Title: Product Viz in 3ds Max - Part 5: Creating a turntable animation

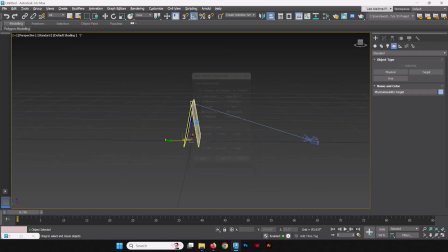We're going to put this, align this to the center of the geometry.
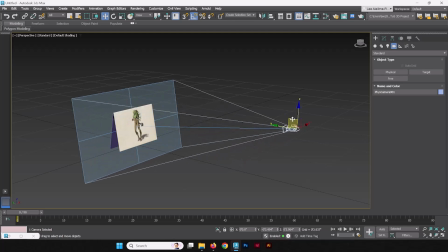And then we're going to take this back a little bit and let's set up our camera panel.
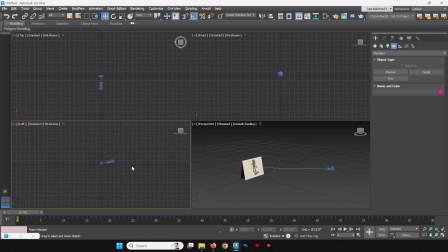We'll go pick this frame over here, this view box over here, and we're going to set it up camera, the physical camera.
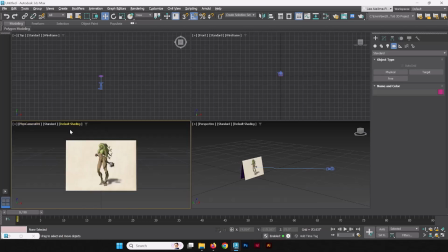We're going to take it off of wireframe and turn it on to default shading. And from there, we're going to press Shift F to pull up the frame boxes so that we get an idea of how things look in the camera's resolution and aspect ratio.
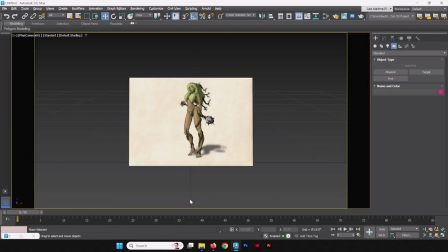Let's maximize this and let's take a look. All right, it's a perfect loop. Let's look at how we did it previously.
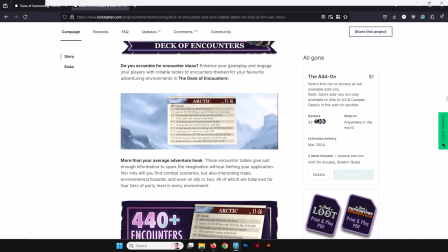Now, I want these cards to change, so I'm going to set this up in a way that the loop will actually start
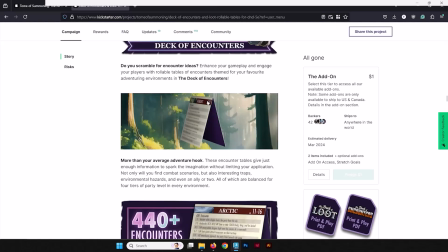right where the card turns to the side. So how about we go back into 3ds Max, and
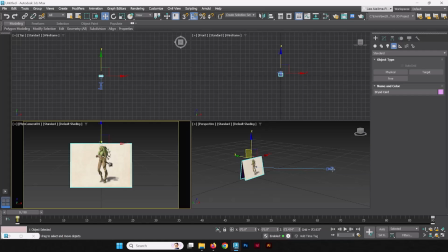rather than change the animation of the card itself, I'm just going to take the camera and I'm going to put it off to this side.
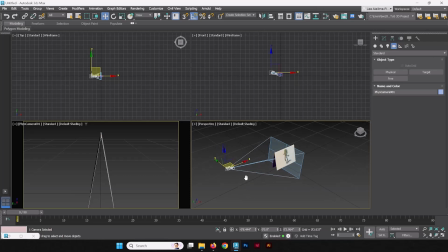This time we're going to zero out the y-axis. There, now it's perfectly aligned.
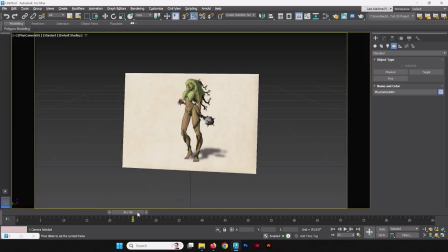We're going to zoom it out a little bit, scrub this animation a little bit. So this way the loop starts
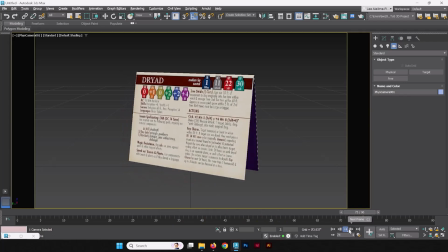right when the card is perfectly parallel to the camera itself.
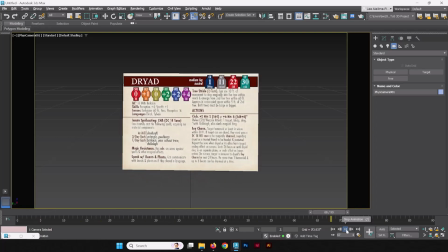Just a little setup trick so that if we do change the card,
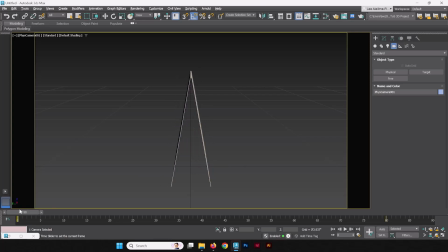we can put that card change and start it again, start those frames here, and it'll be a whole separate card. Now, what's next is we're going to think about how this animation is going to be viewed. Now, a very consistent rotation speed like this is very nice,
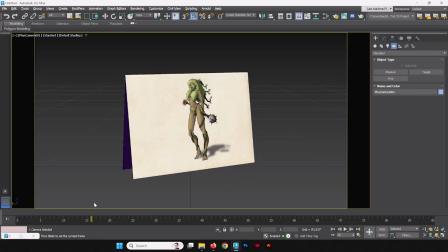but we're going to enhance it a little bit by spending more time on the animation of the animation on the actual cards itself,
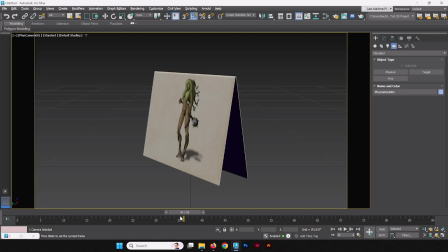so our viewers can get a better look. And we're going to spend less time on the shallower ends of this turn,
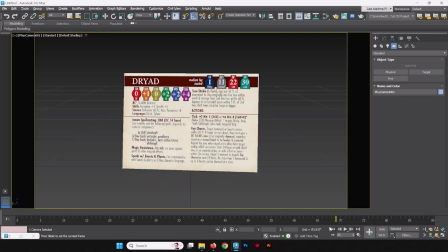so that we can spend more time looking at the face forward angles. So how are we going to do that?
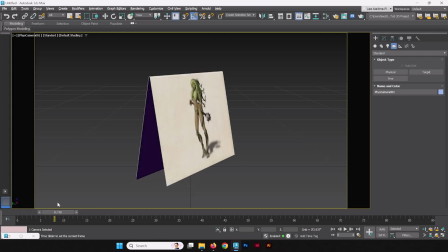We're going to slow down the card when it's in a shallow angle, and we're going to extend the time of the perpendicular angles.
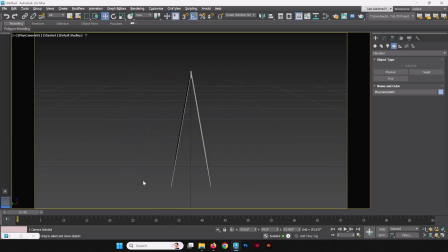So how do we do that? So we set keyframes, and here we are going to set a keyframe at where this point is at its perfect parallel. We're going to go back into toggle set key mode, and we're going to set those keyframes.
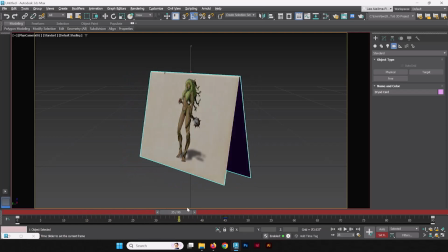We're going to pick what angles we want to have maximum viewage.
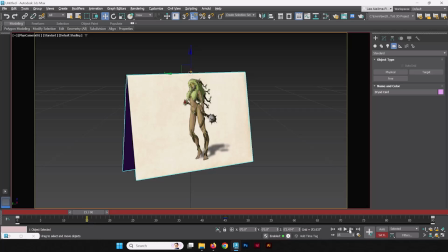So I'm going to say at the 15 frame mark, we're going to take that.
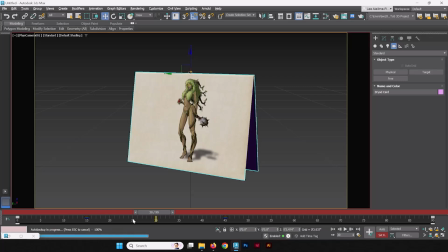Going to take another keyframe here at the 30 frame mark. I want to extend the time in between these two so that we
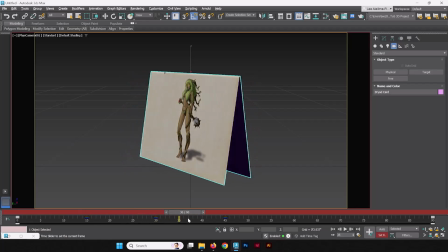can spend more time looking at the front of the card and less time looking at the edge of the card.
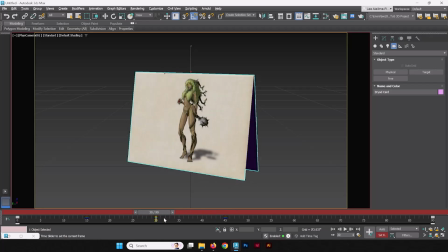So I'm going to keep moving from 30 to 45. It aligns there.
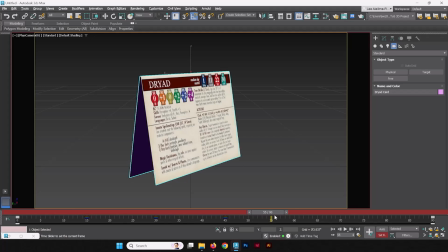We're going to then go to the 60. That's 15 frames later.
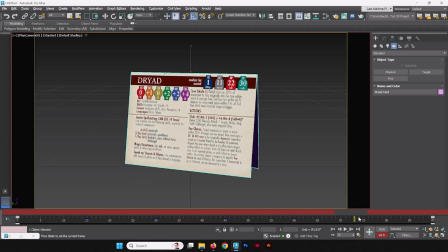I'm going to set the key there. And we're going to go to 75 and set that key there.
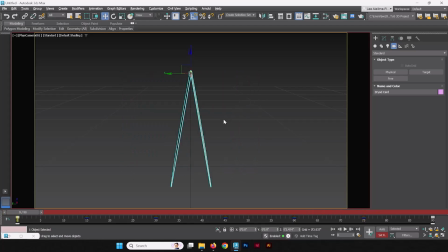Now that we have those keyframes set up, let's go into our curve editor and take a look at them.
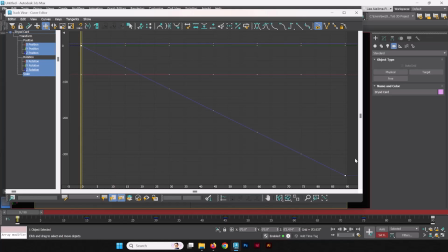So pretty standard. We've just evenly spread out some keyframes. Now, which keyframes do we want to adjust?
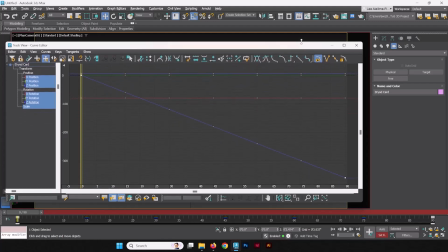We want to adjust. Let's see if we can see.